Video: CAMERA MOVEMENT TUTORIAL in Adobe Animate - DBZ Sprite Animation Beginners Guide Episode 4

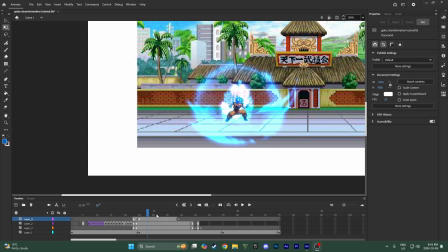[0:00]
Hey everyone, hope you guys are having a good day. This is the fourth and probably final episode, unless you guys request another one with some specific that you want.
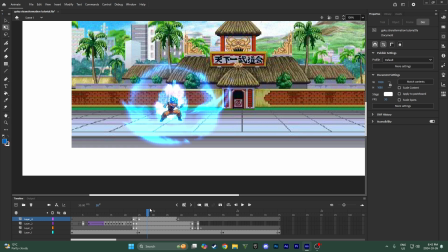[0:10]
Episode of my Dragon Ball Sprite animation tutorial series. And in this one, because last time we covered the effects, and then before that the animation, and then before that how to import the sprites. Now, last but not least, we need to have the camera shake so your stuff actually looks professional.
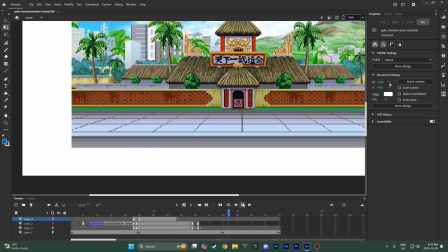[0:29]
Because if the camera stays still the whole time, it looks boring and no one wants to watch a video that doesn't have good camera work. So this is really easy. I'm going to keep this one super short because really it's just a matter of knowing what buttons to press and then you're all set.
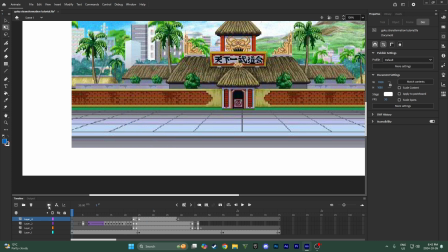[0:45]
So what you're going to want to do is right here, this camera button, you're going to click that.
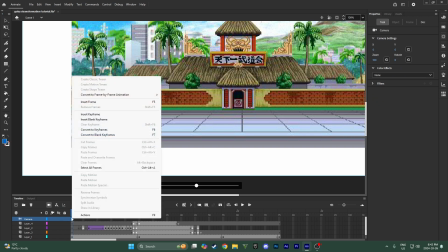[0:53]
And this is going to create a virtual camera. So you got to create your keyframe for it, just like you would for anything.
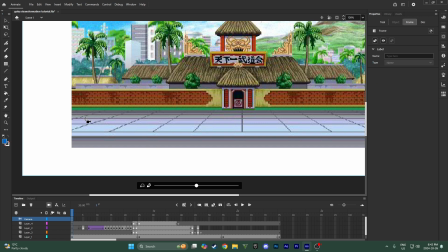[1:00]
So this, you animate the camera the same way you animate any other thing. Like think of it just as another sprite, like on top, like you still animate it the same way with the keyframes and stuff. So right here, you have some controls. You can rotate it with this. We're not going to be doing that today though.
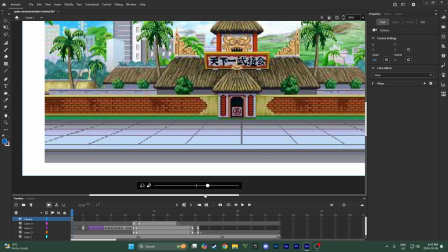[1:17]
And then you can also zoom it here. So you can see this blue edge.
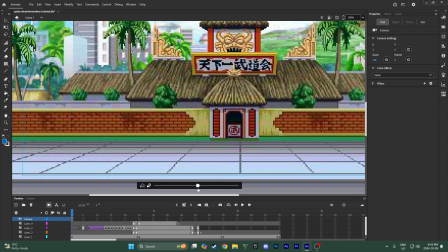[1:24]
That is what the camera sees. So if it's anything inside of the blue is visible to the camera, if it's outside, it's not.
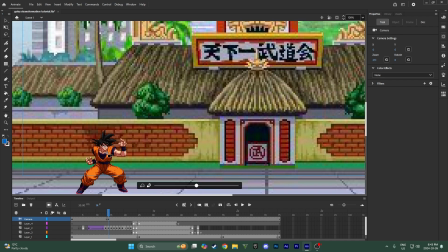[1:33]
And then you can just drag here to move where you want the camera to go.
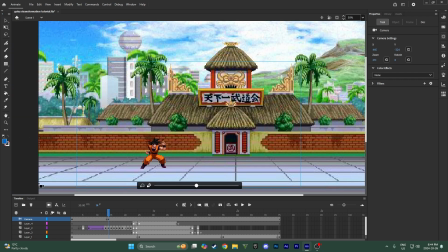[1:37]
And yeah, if it ever happens where you click off it and the controls go away, just click the camera button and click it again, and then it'll come back up.
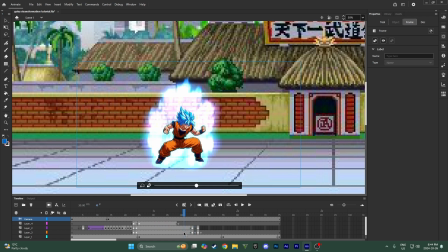[1:44]
And for this one, I'm just gonna add a bunch of shake. So right here, I wanna add a really, really aggressive shake. So for here, I just did a little shake because it's just a little teleport. But here where he powers up to Super Saiyan Blue, I want the shake to be really, really like aggressive. So what I'm gonna do is I'm actually gonna move this down a lot for the shake.
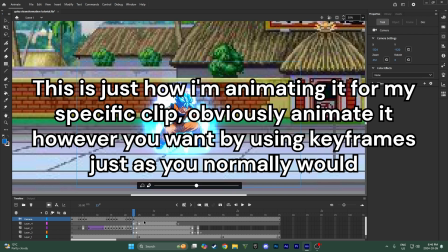[2:05]
That might be a little too much, but actually I think that's all good. And then after, gonna move it up a bunch
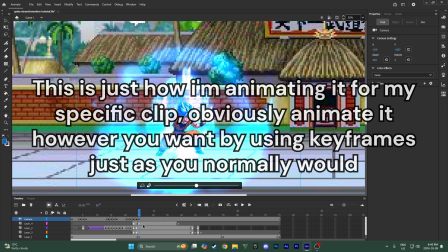[2:16]
and then move it back down a little less and then move it up just a tiny bit.
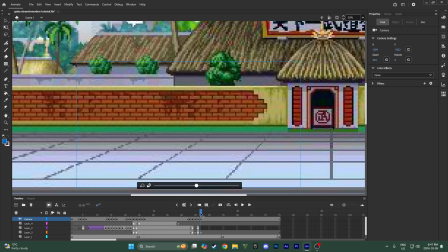[2:23]
And then I'll move it down a tiny bit again. So that was really simple.
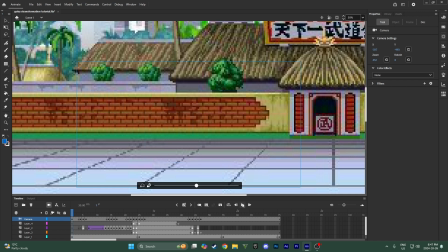[2:30]
Only took a couple minutes, and just like that, our animation looks way cooler.
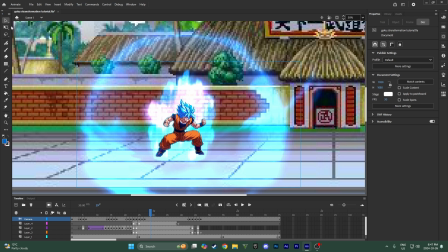[2:35]
I think that's gonna be the whole series, because now you guys know how to get the sprites, animate them, add effects to them, and add the camera. So I'm thinking that's all of it, but if there is anything else that you guys want me to touch on or more questions that you have,
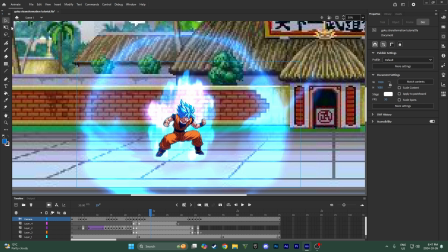[2:49]
just let me know in the comments, because I'll obviously read all my comments, and then I'll give you guys an answer to whatever question or make a video if you want me to make a video. So yeah, hope you guys have a great rest of your day. Peace out.